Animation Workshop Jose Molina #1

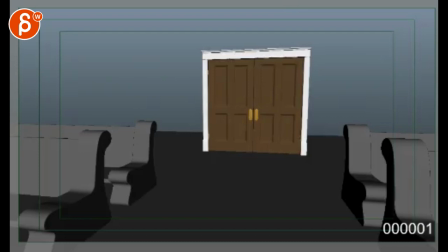0:03 All right, I can finally get to your shots. Again, I apologize for the delay. I'll let you know in the email what happens. Let me take a look at this one. So that's the church planning.
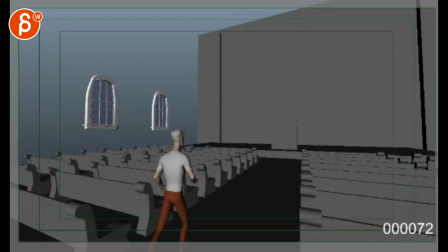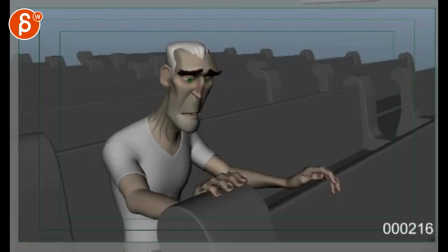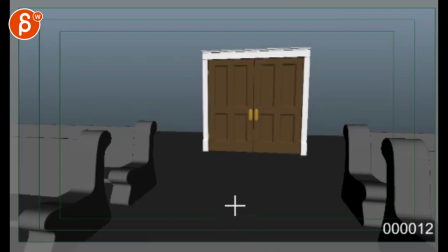0:27 It's neat. So for you, I'm not sure which one to start with. I'm not sure about the length and pacing of the church shot. Yeah, I was going to say, like, this is, given that it's stepped, like, from here to here, it's going to take a lot longer. A lot longer.
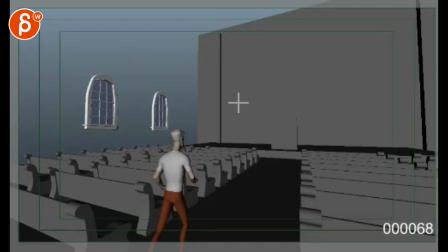0:44 We're also a bit too high up in frame. This seems like a crazy, crazy wide lens as well. And again, this is going to take a long time to get there.
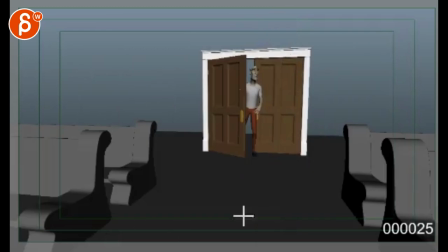0:57 It feels like you can, it's like almost you can take another bench set back there. It comes in, has a couple of hesitations, and then kind of goes to the last one, right? He's already kind of not sure if he's supposed to be there. So to me, it's okay, and it saves you time too.
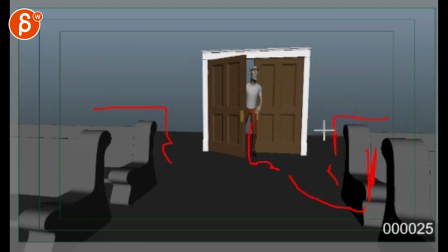1:16 He would sit in the back to not be all exposed, and, you know, imagine there would be other people sitting there. So it saves you time. You can go straight to this, so you can cut out this and go straight to that.
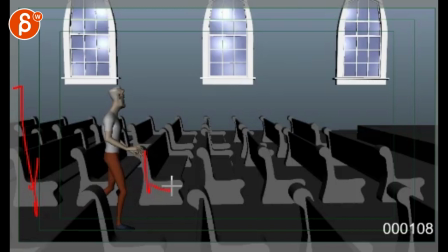1:28 But, you know, that would be like the entrance was right there, and then he just goes straight to that first bench. So imagine this is the first bench. The door's right there.
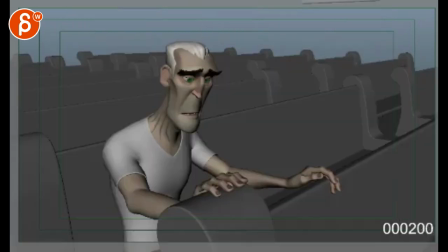1:38 You know, if I don't know if that makes sense. Saves you a lot of time. And then that way you can focus on this and extend this shot a bit. Or, you know, where he doesn't know what to do and you might look around a bit and really, really focus.
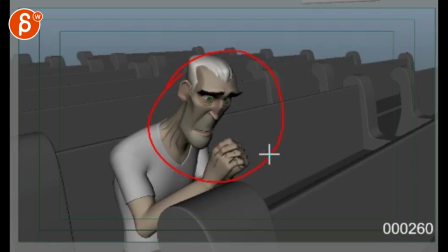1:51 Like, you sell his hesitation and maybe nervousness or guilt and all that in his walk already. How he enters, looks around and decides to sit back there. And then we can really see it in his face.
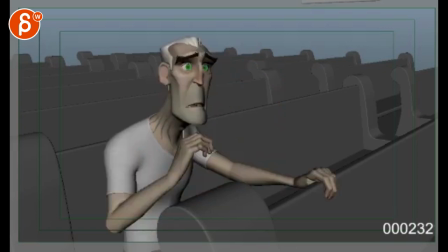2:03 What's going on? Maybe you can play up some tattoos or something. But I think that it would be kind of cool.
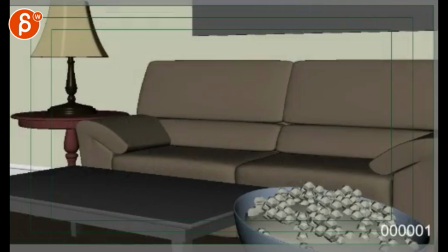2:11 I mean, I don't mind that. And you're talking about performance in this one.
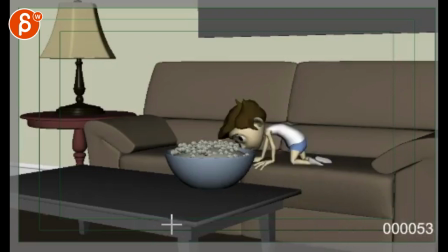2:18 I love how big this is.
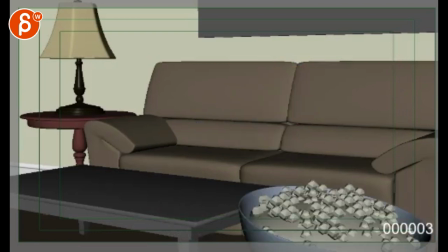2:22 Those are so cute. So cute. My concern here is that this goes, A, again, too fast. I think you could play up this thing a bit where the ball comes in. Like, we're not quite sure what this ball is. You know, it's almost like you want to hide the kid. Not sure how you would do that because we see him right away.
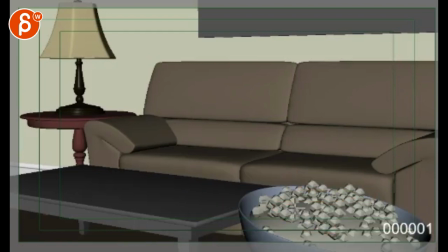2:41 But my initial response to this was, wouldn't it be really cute if we see this kind of wiggle around. And it's almost like, whoa, boom. Like, timing-wise, just a bit different where we don't know what's going on.
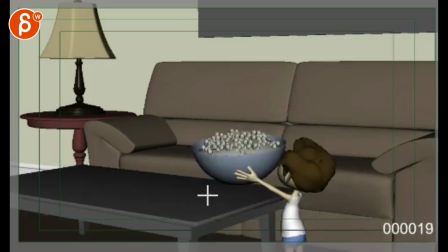2:52 Oh, it's the kid. And, bam, puts the thing down. Gets up. That's cute. I mean, you need some more time here to get, obviously, from there to there. Go up there.
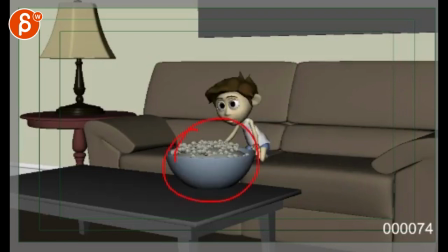3:02 That makes this look like it's paper. So you're going to have to really work on the struggle from here to here. He might just pull it. And it might kind of dip down a bit and roll over that edge to get there.
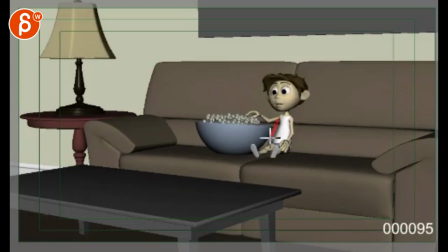3:14 And then, you know, maybe he snuggles closer. It's almost as if it's his pet. Like, oh, yes, I got all my stuff here. And then you can really play into digging into that ball, which almost makes it tip a bit.
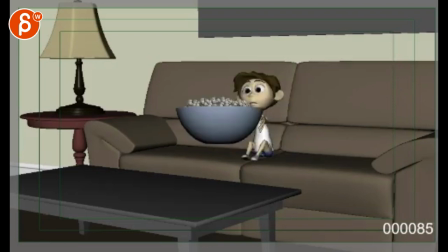3:27 And, you know, and he can almost be like, he gets up there and he has maybe his shoulders are a bit higher. And then, I mean, you know, it'd be cool if you had some lights that flicker so we know he's watching TV.
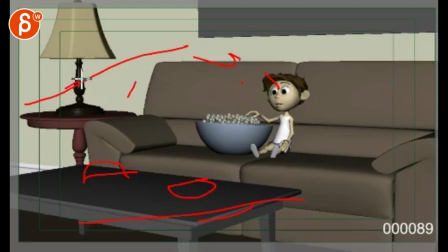3:40 I mean, I know he's watching TV, but, you know, there could be a remote somewhere here or something and some light flickering so we can tell he's looking at a screen, if that's your case there. And then as he eats, his shoulders droop down a bit more and he relaxes himself a bit more and is really like, oh, this is cool.
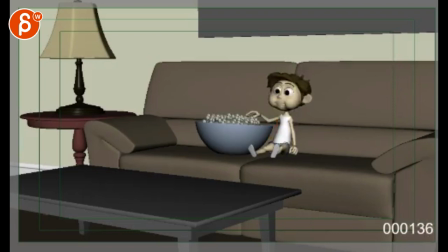3:59 So otherwise here, once you get to here, it's just a repeat, right? You're just doing the same thing over and over and over. So you want some progression where he gets in there, he's settled, close enough, maybe a bit tense, like, oh, I'm ready, ready.